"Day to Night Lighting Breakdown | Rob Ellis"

how do we represent nighttime in our images? It can actually be pretty simple when you think about how
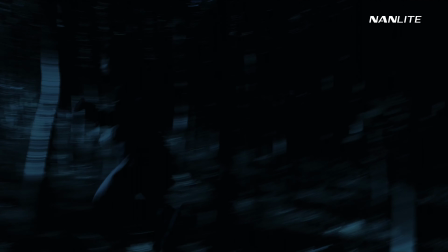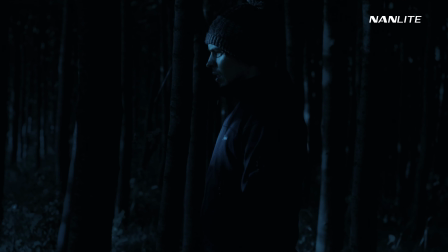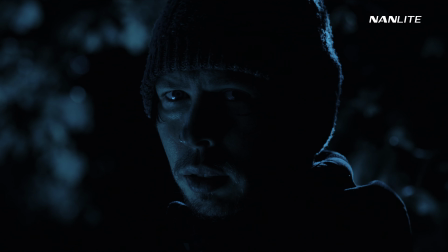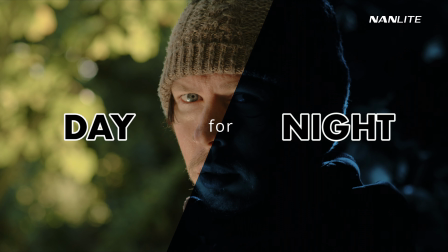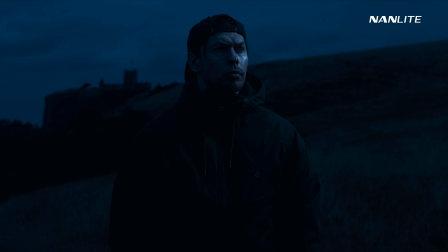0:33 day for night is used to create a nighttime feeling during the day.
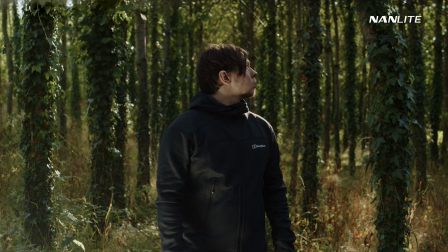0:38 And shooting day for night is actually very straightforward in terms of the light itself,
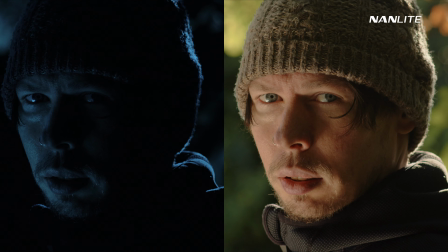0:44 because the moon and the sun exhibit practically the same quality of light.
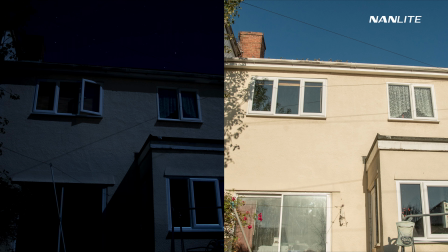0:51 A sunlit location on a clear day and a moonlit location on a clear night might seem quite different to our own eyes,
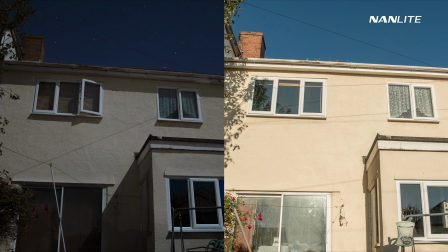1:00 but with contrast, shadows and colour balance adjusted to match more closely,
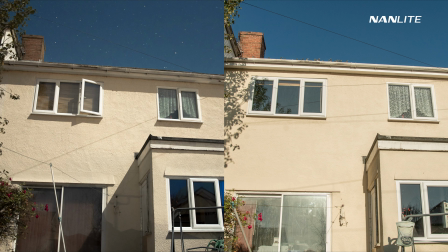1:05 we can see that they're actually very similar.
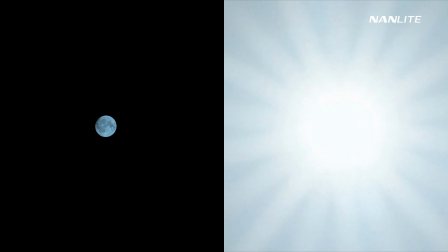1:09 The sun is much bigger than the moon, but because of their distances from us on Earth, they appear as similarly sized light sources.
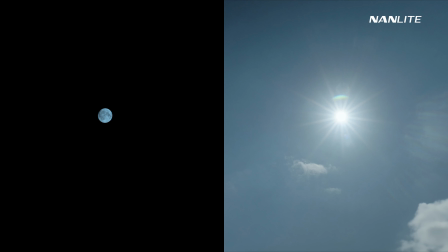1:17 And because of these apparent similar sizes, both the sun and the moon produce hard,
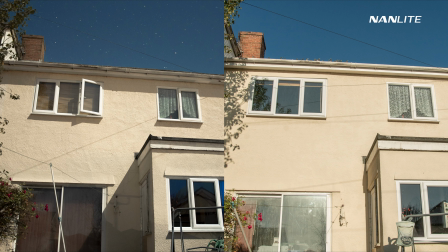1:23 direct light, which is why they look nearly identical.
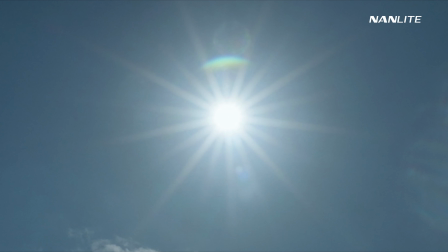1:28 But as the sun is brighter, we have the side effect of blue sky,
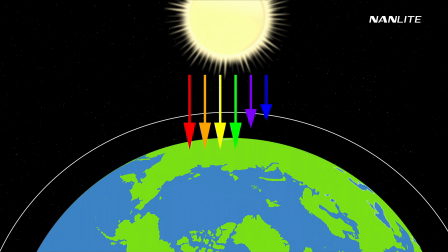1:33 which is the Earth's atmosphere scattering blue and violet rays from the sun's white light.
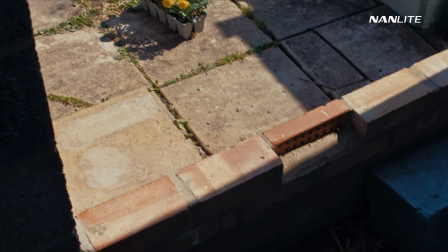1:40 This means, as well as sunlight, the atmosphere acts as a secondary cooler light source,
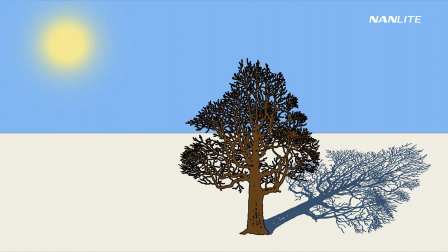1:45 and along with bounce light from the sun, fills in shadows during the day.
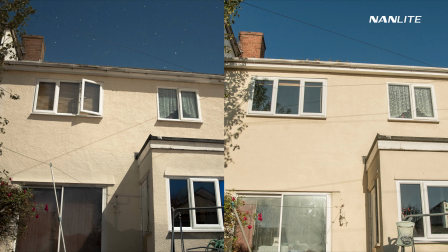1:51 The moon does this too, but to our eyes it's barely perceptible, and shadows can appear pitch black.
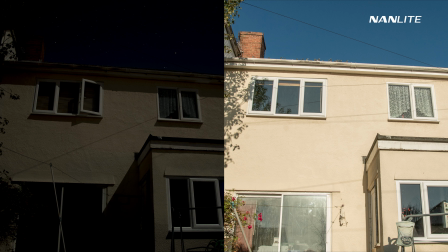1:59 Moonlight itself also appears much bluer than sunlight,
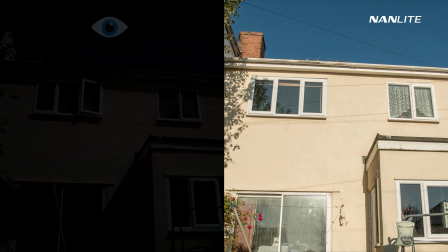2:03 and this is because our eyes switch to a different set of cells to perceive such a low level of light,
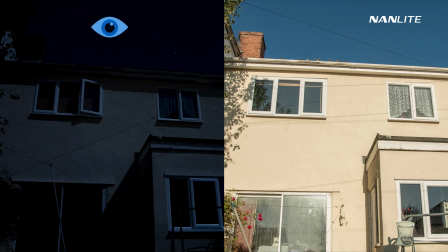2:09 becoming more sensitive to the blue end of the colour spectrum.
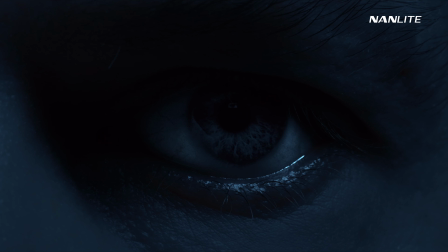2:14 So our own limited perception of moonlight is a very important thing to understand when shooting day for night,
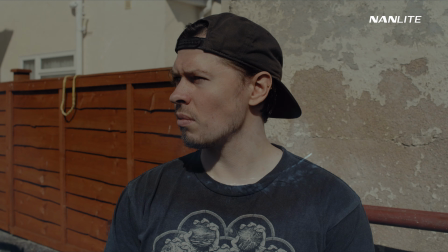2:21 as we need to recreate this human understanding of how night looks with the tools we have to alter our images,
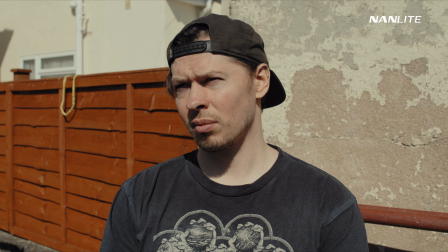2:29 with the most modern and accessible way being post-processing and colour grading.
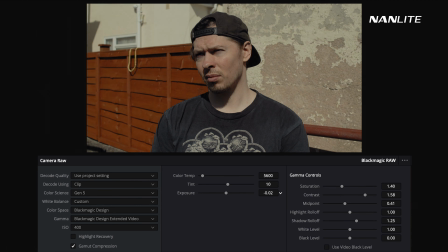2:34 But we can't just shoot under sunlight and expect a few exposure and white balance adjustments to look right for every scenario.
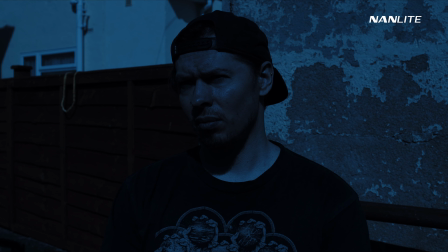2:45 If we have the sun directly lighting our subject, we have a flat-looking scene regardless of the colour grade's intent. And although this is representative of how we may see moonlight from this angle, it doesn't necessarily translate well to screen.
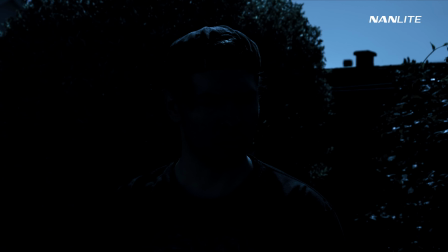3:01 Changing the camera's perspective and using the sun as a backlight, however, we have an image that feels more like moonlight due to the amount of shadow in the scene.
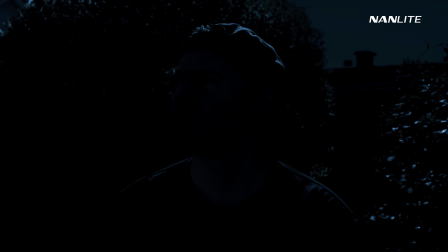3:12 Darken down the daytime sky, and you can see how this forms a better replication of how our eyes might struggle to see in the dark,
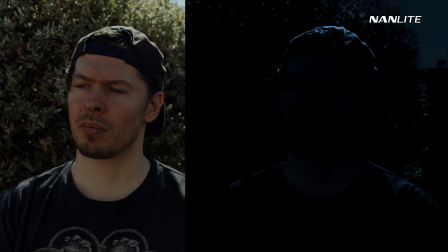3:21 whilst utilising the
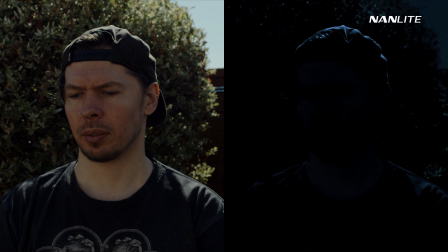3:24 sun/moon in the same way we might light a daylight scene with side or backlight on our subject.
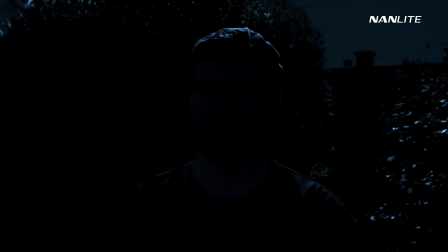3:31 However, we can't see his face, and that leads us to how we lit the introduction to this episode.
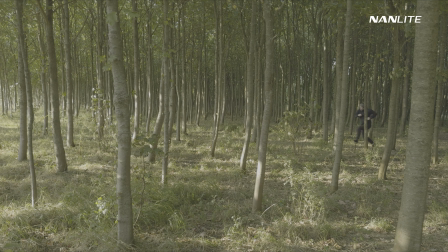3:40 We shot in a wooded area, and since the sun is shining through gaps in the trees overhead,
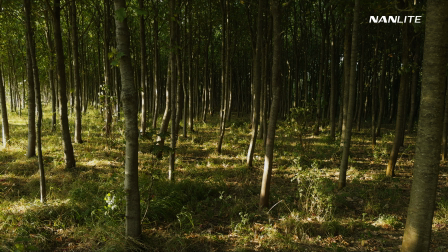3:46 we're able to capture lots of contrast between light and shadow, perfect for converting sunlight to moonlight,
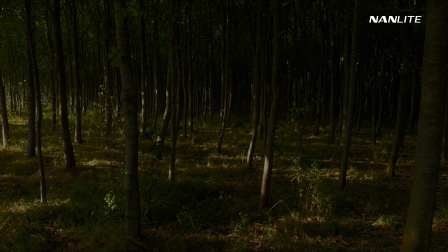3:54 with a drop in exposure and cooling down of the image.
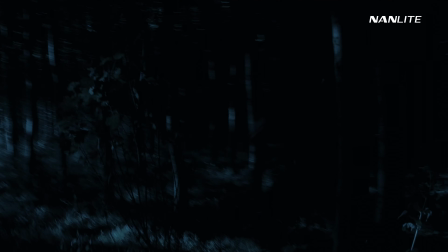3:58 We shot this sequence quite erratically to reflect the panic of a possible chase through the moonlit woods, with our character stopping in a predetermined spot, his face hit by moonlight, which was really sunlight.
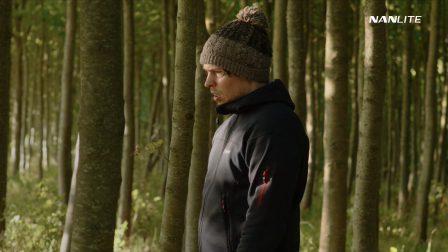4:13 For the final close-up of him turning around,
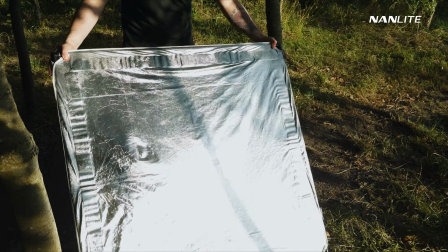4:18 we used a simple 4x4 silver reflector, positioned to reflect the sun which was backlighting him.
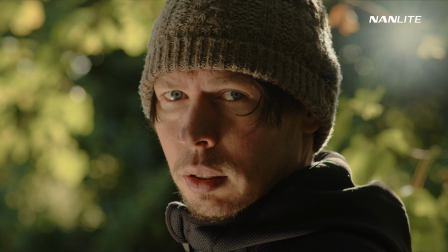4:25 In the same way, this could be motivated as sunlight bouncing from the floor and back into the face.
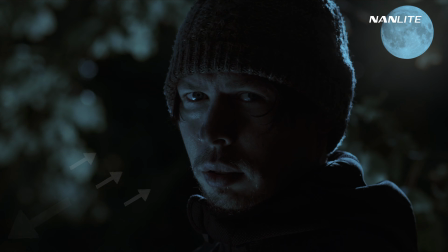4:31 We can just as easily tell our audience that this is cooler moonlight bouncing from the floor and back into the face.
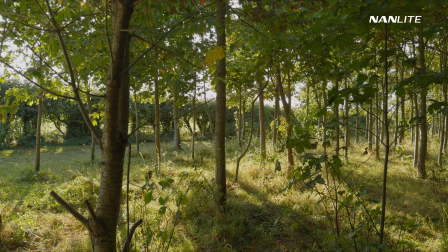4:41 If we're not happy with a sun slightly lower in the sky, we might choose to shoot with a slightly higher one,
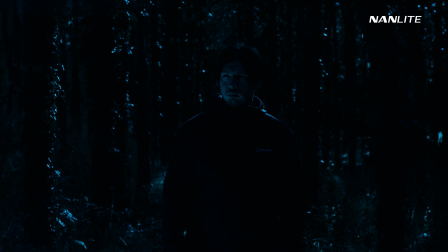4:47 which can subconsciously affect the way we may imagine a full moon being high in the sky, leading to an image we might feel as more realistic to moonlight.
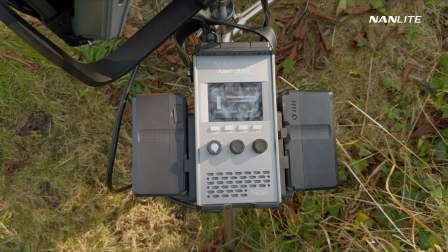4:57 Here, we actually used a Nanlite Alien 300C with no diffusion,
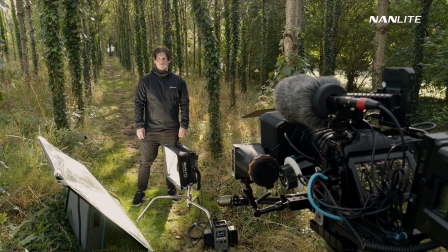5:04 aimed at our 4x4 silver reflector, since we didn't have any sun hitting the ground where we needed to reflect it.
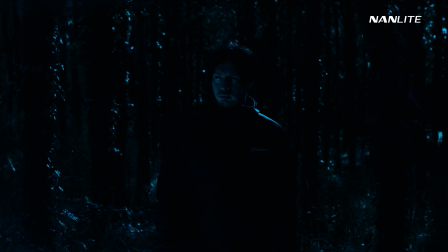5:12 This allowed us again to motivate the light on the face as a bounce from the moonlight hitting the floor nearby.
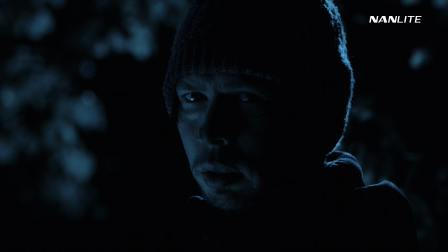5:21 It's worth noting that not all nighttime shots need to be so blue. Depending on the style we're going for, we could bring some more colour back in.
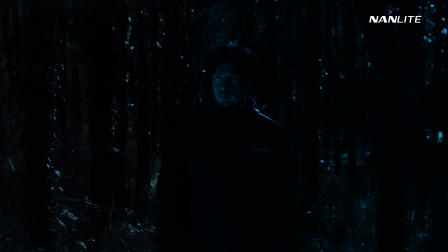5:30 Contrast between light and dark is just as, if not more, important than colour.
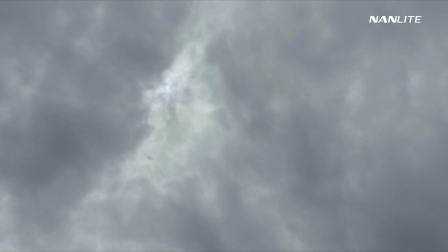5:37 But what about shooting day for night in cloudy or overcast weather?
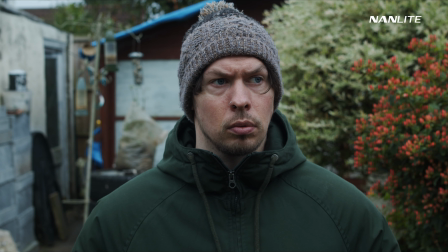5:43 We can approach this the same way as before, by treating our imagined moonlight just like daylight.
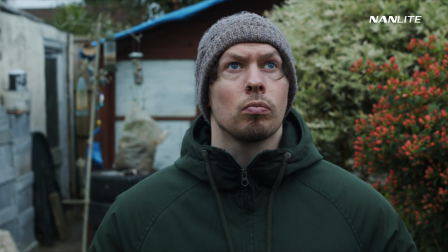5:50 And on a cloudy day, we might aim to use some negative fill to create some shape on the face.
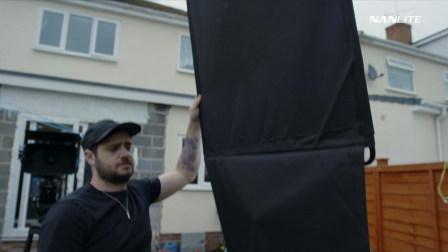5:58 So we did this here with a 4x4 floppy flag.
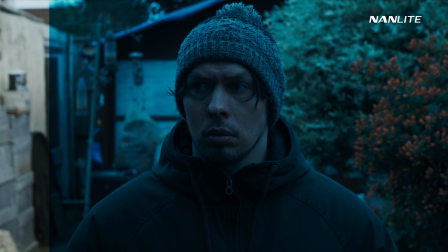6:06 A cooling down of our white balance, a lowering of exposure,
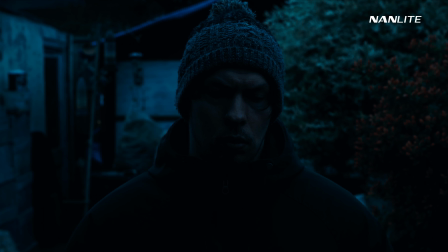6:12 and finally bringing down the sky recreates a cloudy night.
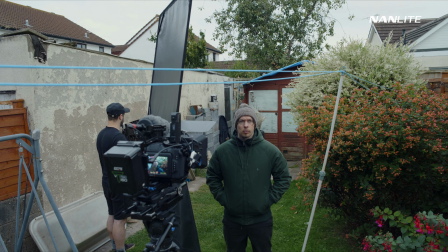6:20 It can be trickier to control the large, even coverage of light from an overcast sky,
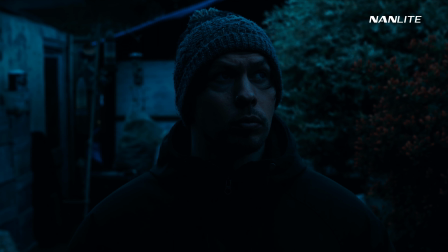6:26 so it's worth thinking about how bright or dark elements of your location are, and if you need to bring some down in post-production.
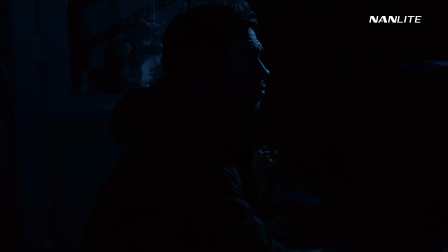6:35 As with hard light, it's important to have a lot of dark shadow to convey our eyes struggling to see in the darkness, yet retain visibility in the highlights.
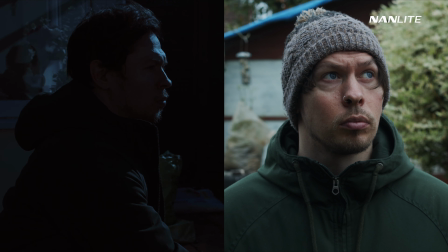6:46 This can be a little tougher to achieve in overcast conditions, as we don't have such a large contrast to work with,
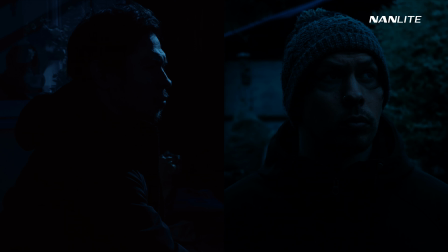6:53 which may lead to extreme underexposure to compensate. But overall, both night looks can be valid, depending on the mood you're trying to create.
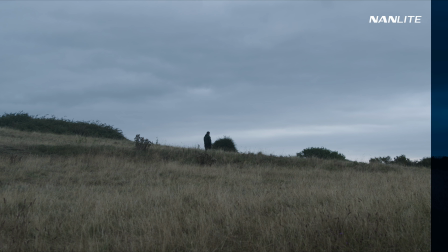7:07 Another option when shooting day for night in cloudy conditions is to bring in a light.
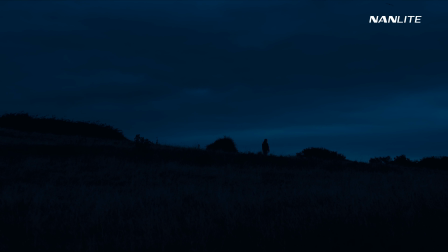7:15 What initially might feel like late evening or blue hour
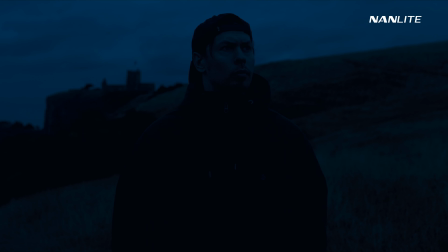7:18 can feel more like nighttime by simply introducing some light to our subject.
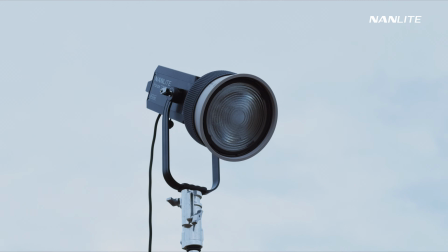7:25 We used the Forza 720B with its compatible Fresnel lens, focused in on our subject's face.
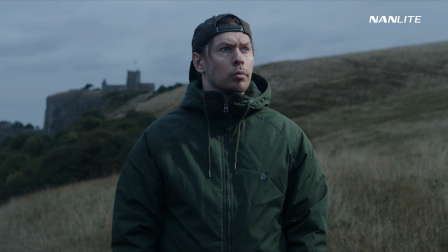7:35 The face being brighter than the sky is something we would only really see at night, with the other factors of a nighttime feeling in place.
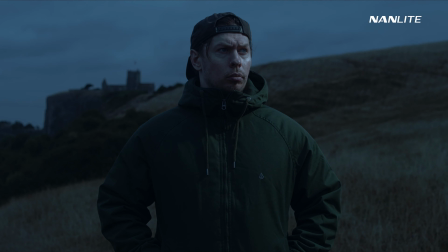7:44 Lower exposure to represent diminished vision, and a cooler colour grade to represent the way our eyes adjust to this darkness.
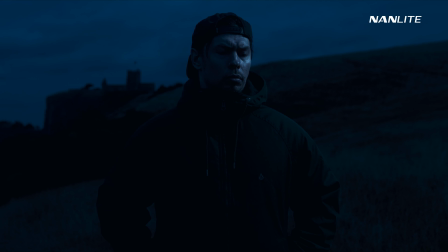7:53 We direct the audience to the brightest part of the image, the face,
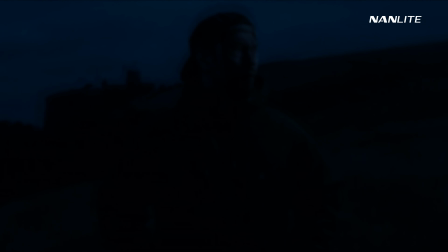7:57 in the same way our eyes would function when focusing on a subject at night.